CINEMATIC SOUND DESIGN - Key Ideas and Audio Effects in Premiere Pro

This episode is sponsored by Artlist.io.
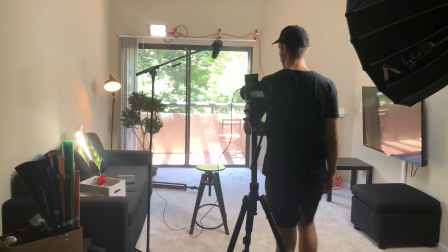Hey, what's up, guys? Welcome to Wait, do I have to redo that? Yeah, that was horrible. Hey, what up? Today we're talking about sound. It's what you hear with your ears that you can put in your edit. Is that good? And cut. Hey, what's up, guys? Christian here for Kriscoart. Welcome to episode 5 of our editing workshop. Today we're talking about sound design. I like the other one better.
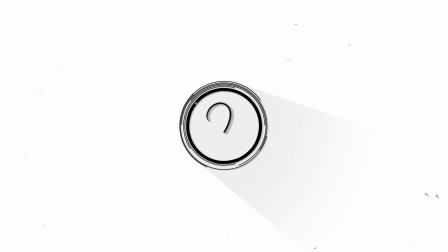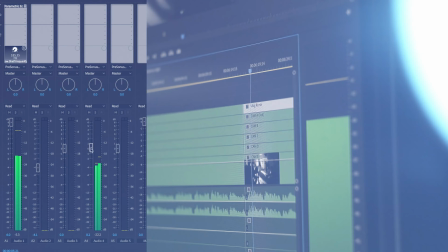So today we're going to do things a little bit differently. We're actually going to look at 5 theory tips, some 5 practical tips that you can do inside of Premiere as far as sound design. And then we're going to have a chat with Alex from 344 Audio, and his body of work is incredible,
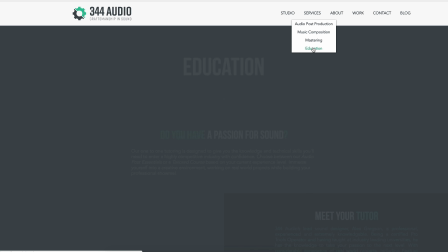(1:12)
and he's into sharing his thought process and his knowledge on how he does things with sound with you guys. And I actually had a really interesting Skype conversation with him, which I'll show a little bit of in this episode. So let's start with 5 ideas that you should keep in mind whenever you're going into creating your sound design for your piece. So the first thing that you should think about going into your scene is, what kind of scene is it? What are we seeing in that scene, and where is this taking place? So for example, right now I'm sitting in my living room. We could have some sounds from outside, maybe some trees rustling, some birds, some ambience from the exterior, and then inside here we could have some room tone. We could have the creaking of the stool that I'm sitting on and my voice. So these are all kind of elements that we're seeing and that we can add into our timeline. But aside from that, you need to really think about what kind of scene are you trying to tell? What's the tone?
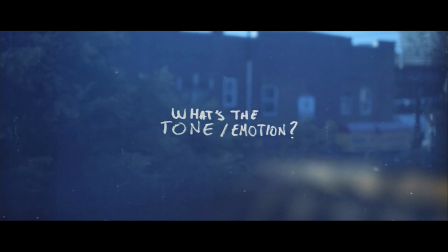(2:02)
What's the emotion that you're trying to convey through your sound? And based on that, you can actually select what kind of sounds that you're going to be introducing into your timeline. And Alex is going to show this much deeper with the example that I mentioned in the beginning. But these are some of the things that you should think about, and something that helps when it comes to deciding what elements you're introducing into your scene is thinking of your scene in terms of layers. So you can start from the background and the overall ambience and just start building off of that, and then move closer to the middle ground and maybe even to the foreground, or whatever is closest to our source through which we're hearing the scene from. And that's another important point to keep in mind, is sometimes we're not listening to the world that you're creating in front of the camera through the camera.
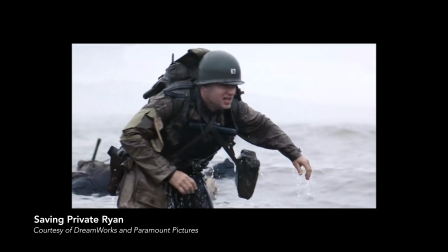(2:45)
Sometimes we're listening through sounds through a subject, and that can become very subjective, and it could really alter, change, and even exaggerate the way that we hear things as an audience.
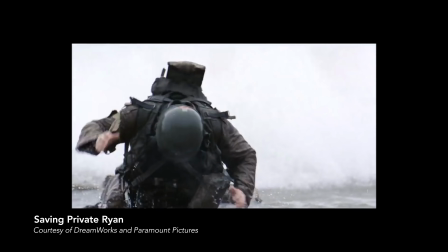(2:54)
A good example from this is the scene from Saving Private Ryan where they're landing on the beach, and the sound there is entirely subjective.
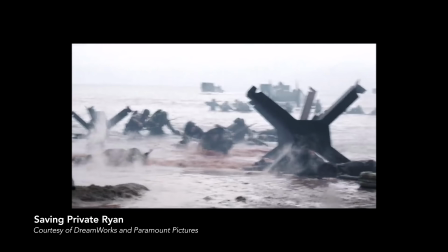(3:01)
So us as the audience, we're starting to feel the panic and the fear because we're listening to the sounds,
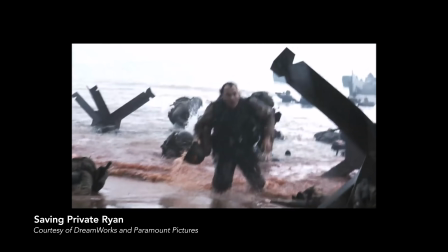(3:08)
we're absorbing this moment through the subject's perspective.
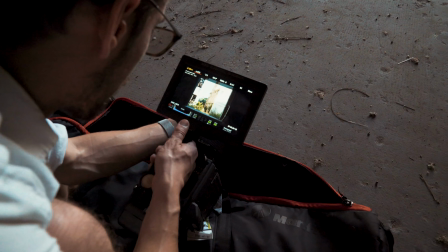And then from there, of course, the more sounds that you can play with that were captured on set, on location, the better, just because then you don't have to worry about processing the sounds as much,
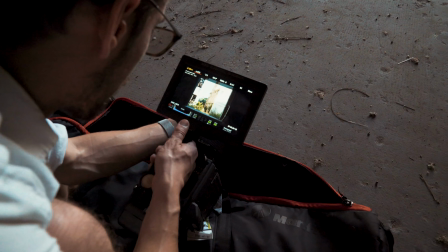(3:30)
since they are already belonging to that scene that we're seeing and that you're shooting. So a good way of doing this is to do it yourself, or have someone just kind of mentally run through the scenes that you shot and try to capture as many elements of Foley or any kind of other sounds that you can while you're still on that location.
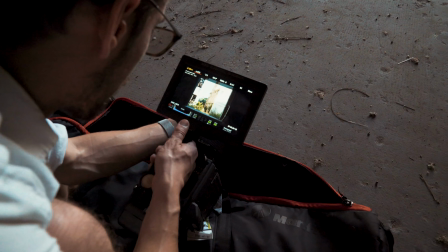(3:47)
If you have the luxury of time, you can look at playback and see what you're missing in terms of sound.
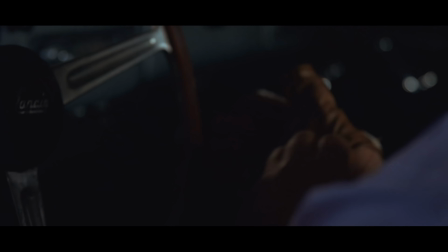(3:51)
For example, in this short film, since we're seeing him opening the car, going into the car, these are all elements that would be great to grab right then and there.